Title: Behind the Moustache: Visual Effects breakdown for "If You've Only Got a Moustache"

Hello, Reginald Peiktevant here. I've got some new videos in the pipeline, but they're all rather involved, so I thought perhaps, instead of letting this channel go dormant again so soon after finally posting something new, I'd test the waters to see if there was any interest in behind-the-scenes footage in the meantime. If you'd like to see more of this sort of thing, or if you wouldn't, let me know in the comments.
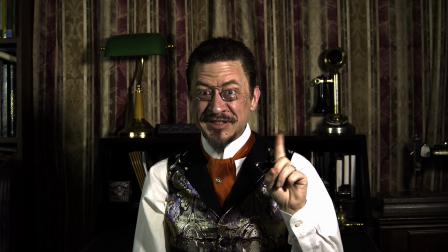So this is a basic run-through of the special effects in my latest video, if you've only got a moustache.
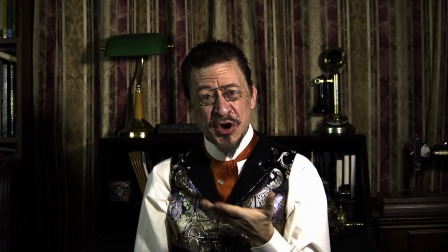If you didn't notice the special effects, you're not alone. My own parents watched it thrice in a row and didn't notice any.
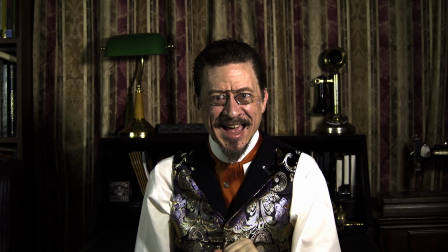But if you pay careful attention, my moustache grows slowly but steadily throughout the video.
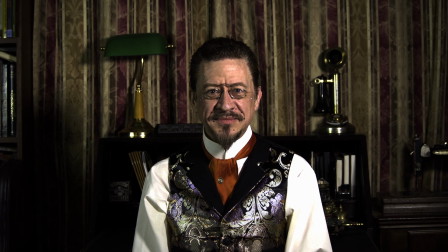Unusually, for my videos, I shot it as a single long take, so that there would be no question of whether I'd shot a segment, let my moustache grow a bit before shooting the next,
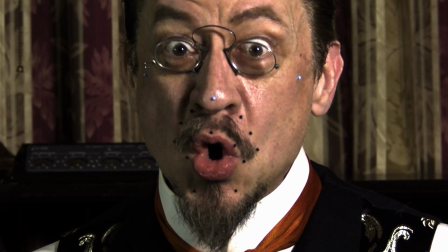etc. As you can see here, I glued some small beads to my face as tracking markers, mostly around the mouth.
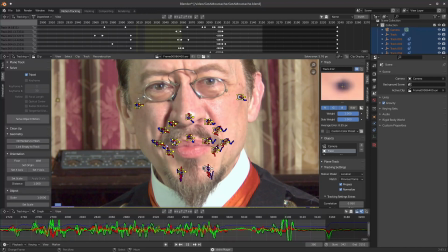I then brought the footage into Blender, a rather powerful 3D modeling and animating program that also happens to be free, and tracked all of the beads. I did have to make some manual adjustments, as my mustache tended to obscure those beads closest to it, but all in all it gave me some fairly decent tracking.
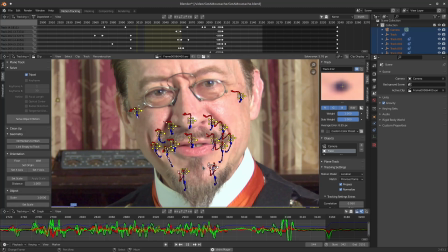I then used those tracks to digitally erase the beads.
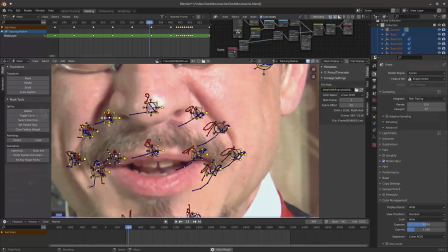I attached an oval to each of the tracking markers, and used a node-based algorithm to in-paint each of the ovals,
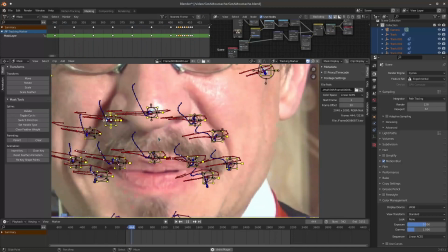pulling the colors from the edge of each oval in towards the center point.
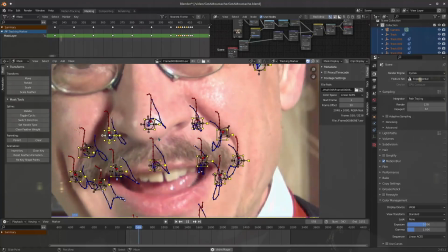Whenever a bead was moving fast enough to produce motion blur that extended outside of the oval, I simply stretched the oval to cover it.
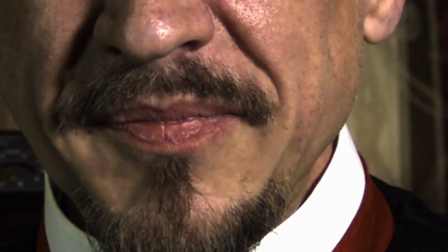You can see it a bit if you really zoom in, but at regular scale it's fairly hard to notice unless you're specifically looking for it.
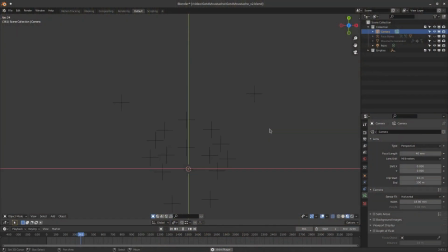After erasing all of the beads, I used the same tracking markers to establish the positioning of an object which would be used to generate a CG moustache to supplement my own,
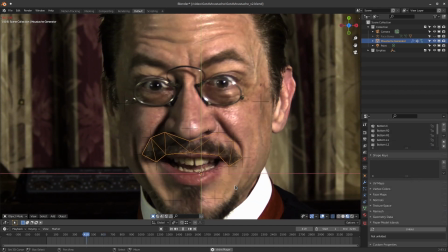and deform it along with the movements of my head and mouth.
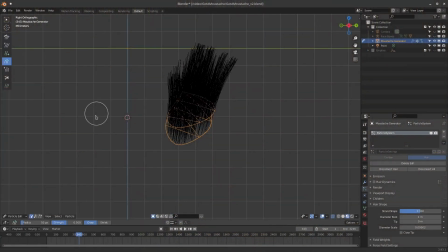Once that was working to my satisfaction, I added a hair particle system to the moustache generator, and groomed it into a handlebar shape.
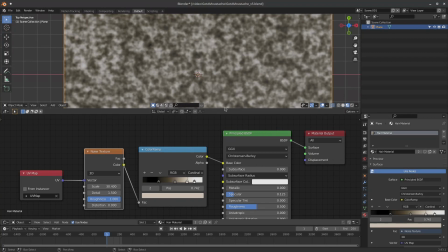To make the hairs look a bit more natural, I coloured them using a noise texture to give them a variegated appearance, with some hairs lighter and some darker, all in varying shades of brown.
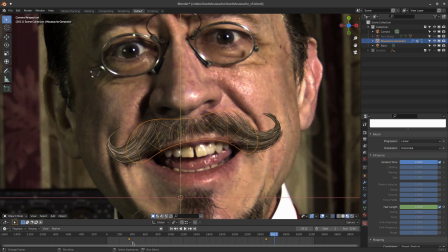I controlled the moustache length using a simple texture attached to the hair particle's length parameter.
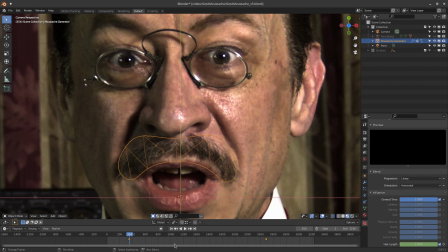Towards the beginning of the video, I keyframed the texture to be pure black, and set it to white near the end, and Blender interpolated between the two.
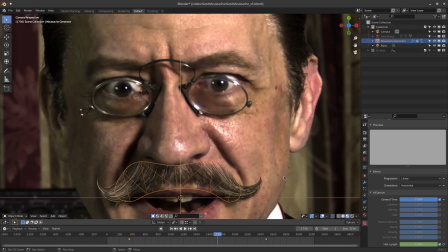The lighter the texture, the longer the moustache.
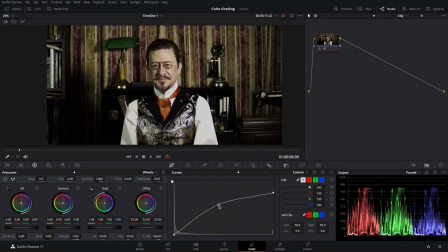After rendering the animation out, I brought it into DaVinci Resolve for some colour grading to make it look a bit more vibrant, and that about did it. So that was my process. I hope you enjoyed seeing it. Again, if you'd like to see more of that sort of thing while I work on new videos, please let me know.